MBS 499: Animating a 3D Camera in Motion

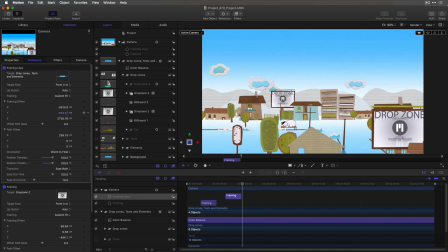255s
And I'll even bring the scene down a little bit by dragging in Y. And let's say I don't really want to see that other drop zone.
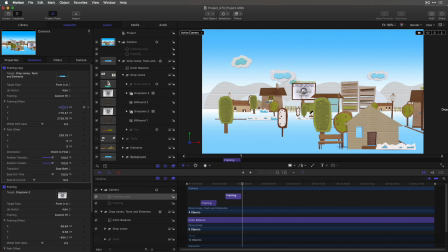263s
Let's move it over a little bit more. So even though I didn't really pick the object I wanted to frame, I can still frame this exactly the way I want to. And because I made a copy, I don't need to change the orientation or the easing or the position and rotation transition times.
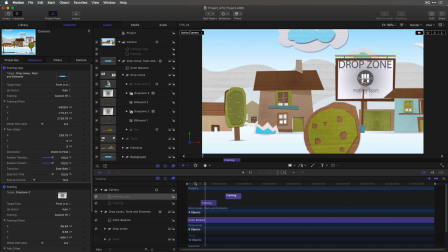278s
They're all set up correctly for me. So now when we play, we push into that drop zone number 2 right there, wait a little bit, and then we pull back out.
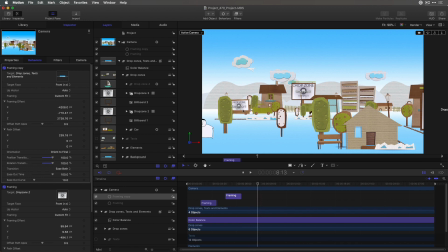287s
And as we pull back out, this car appears. And what I'd like to do is now follow this car in this drop zone.
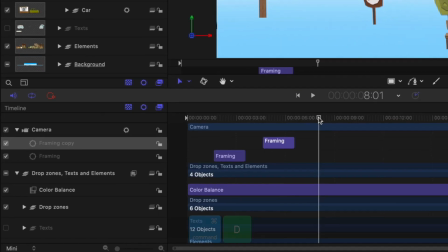293s
So what I'll do is once it comes into view, I'll hit Command D again and Shift left bracket again to move this new framing behavior over.
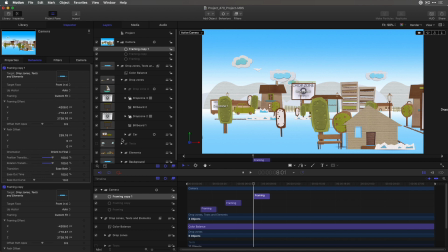302s
And this time I want to frame this car, and we can see there's a group of elements called car.
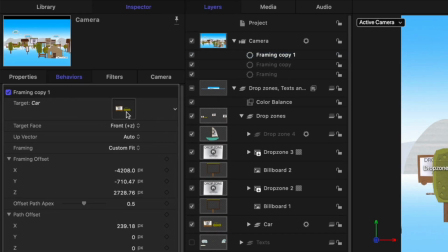306s
So I'll just drag that over to it. And let's try that out.
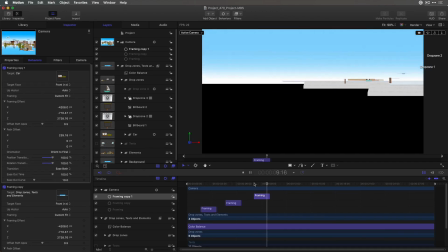311s
I'll play it back. And it doesn't seem to do quite the right thing.
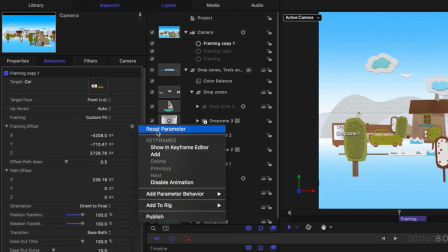314s
So let's reset our parameters here for our framing offset and for our path offset. And I'll also change the orientation to current. Because this is a moving object, I want to orient to its current position.
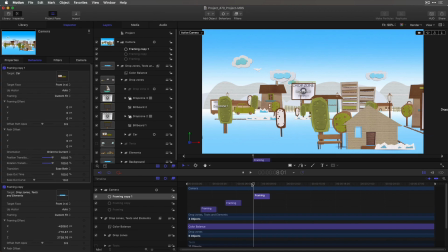330s
And let's try that out.
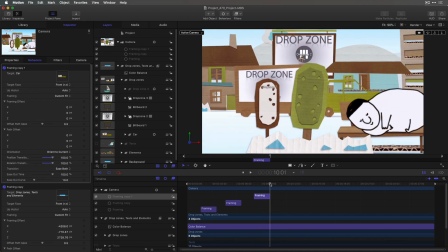335s
And now it follows the car nicely, but as soon as we get to the end of the behavior, the camera stops and the car moves out of the scene. If we'd like it to continue to follow the car, what we can do, I'm going to extend this a little bit longer.
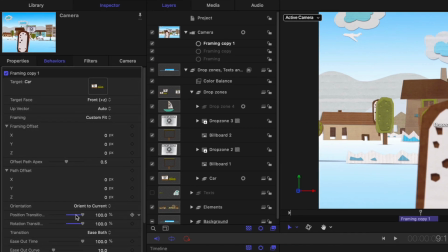349s
And in the inspector, I'm going to change this position and rotation transition back down a little bit.
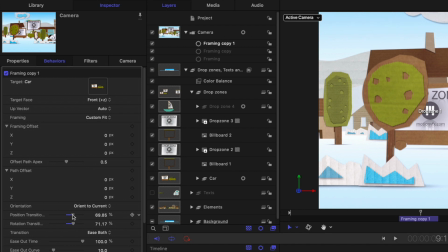356s
What this means is I'll land on the object I want to frame before the behavior is over.
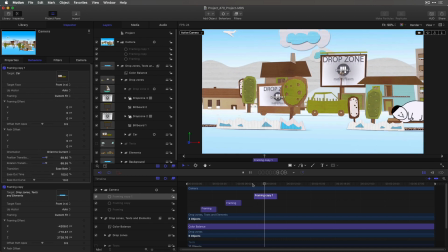362s
So now when we go, we move into that drop zone, we wait a little bit, and then we let it go.
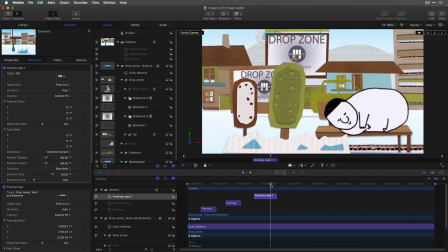368s
And once again, if I want to get closer to it, let's go ahead and just adjust my framing offset,
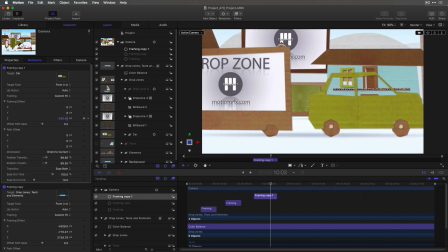375s
because it's framing the entire group containing the car as well as this drop zone.
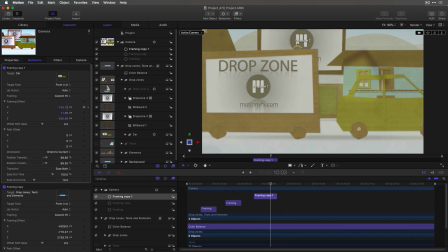381s
And I'll just use each of these to adjust them. Maybe get a little closer so I go through that bush there.
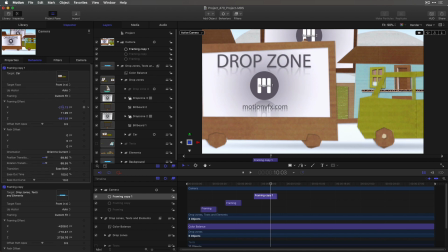390s
And over a little bit more, just about like that.
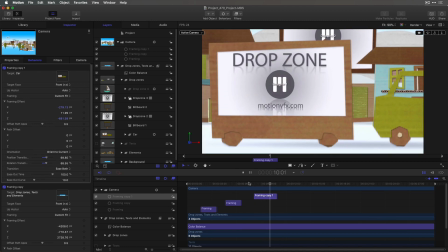395s
And now when I play that back, we come in, we hang on it for a little while, and then we let it move out of the scene.
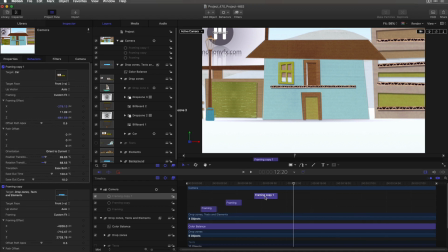402s
So you can see how flexible the framing behavior is. And of course, for the timing of any of these moves, if I want to make the move itself last longer and shorter, I can trim here.
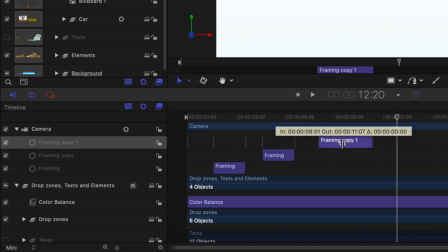411s
If I want the move to happen sooner or later, I can just drag this in time.
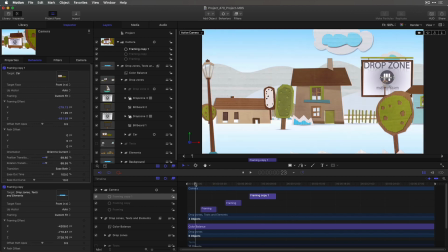415s
There are many more controls to this framing behavior that I can go over in this MacBreak Studio.
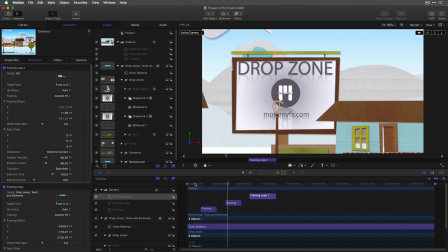420s
We cover them in detail in our camera framing tutorial, so please check that out.
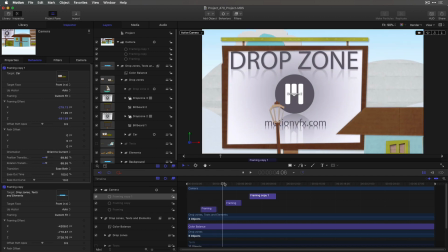425s
Finally, because this is a rather playful template, I want to add a little bit more motion to the camera.
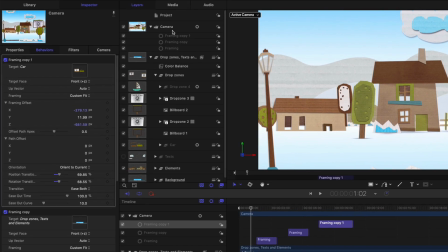430s
I want to have it have a little more handheld look. So with the camera selected, I'll go to its properties, and for position,
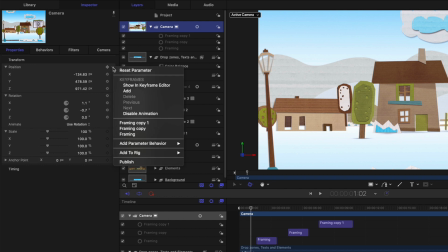438s
I'll click the downward facing arrow and add a wriggle parameter behavior.
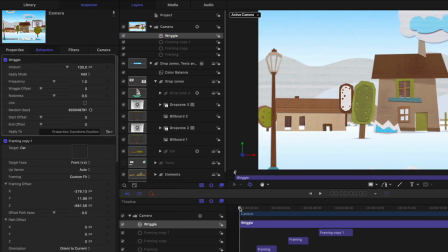443s
Now the default settings of the wriggle parameter behavior are a little strong. If I play it now, the camera's bouncing all over the place.
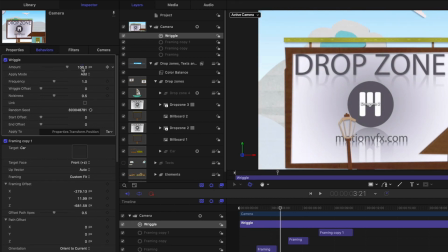449s
Not quite what I want there. So instead, I'll reduce the amount to maybe 25.
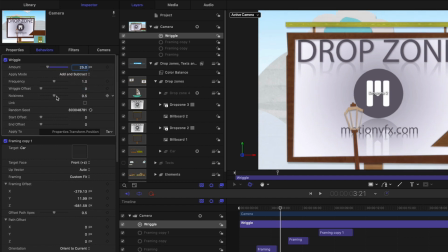454s
I'll change the apply mode to add and subtract. I'll reduce the noisiness and then try that out.
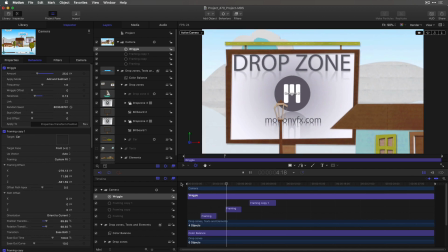464s
And now the camera bounces a little bit as it moves and kind of adds to the overall feel of the animation.
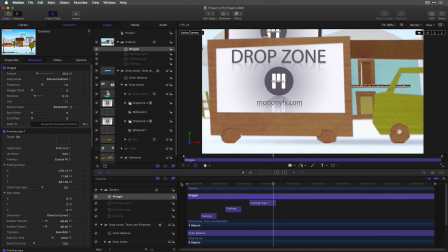I'd love to hear your thoughts on this, so please leave a comment below. Also, if you haven't, check out our 60-second tips. We come out with them every few days, and it's a great way to learn Final Cut motion and other topics very quickly. Subscribe. We'll see you next time here on MacBreak Studio.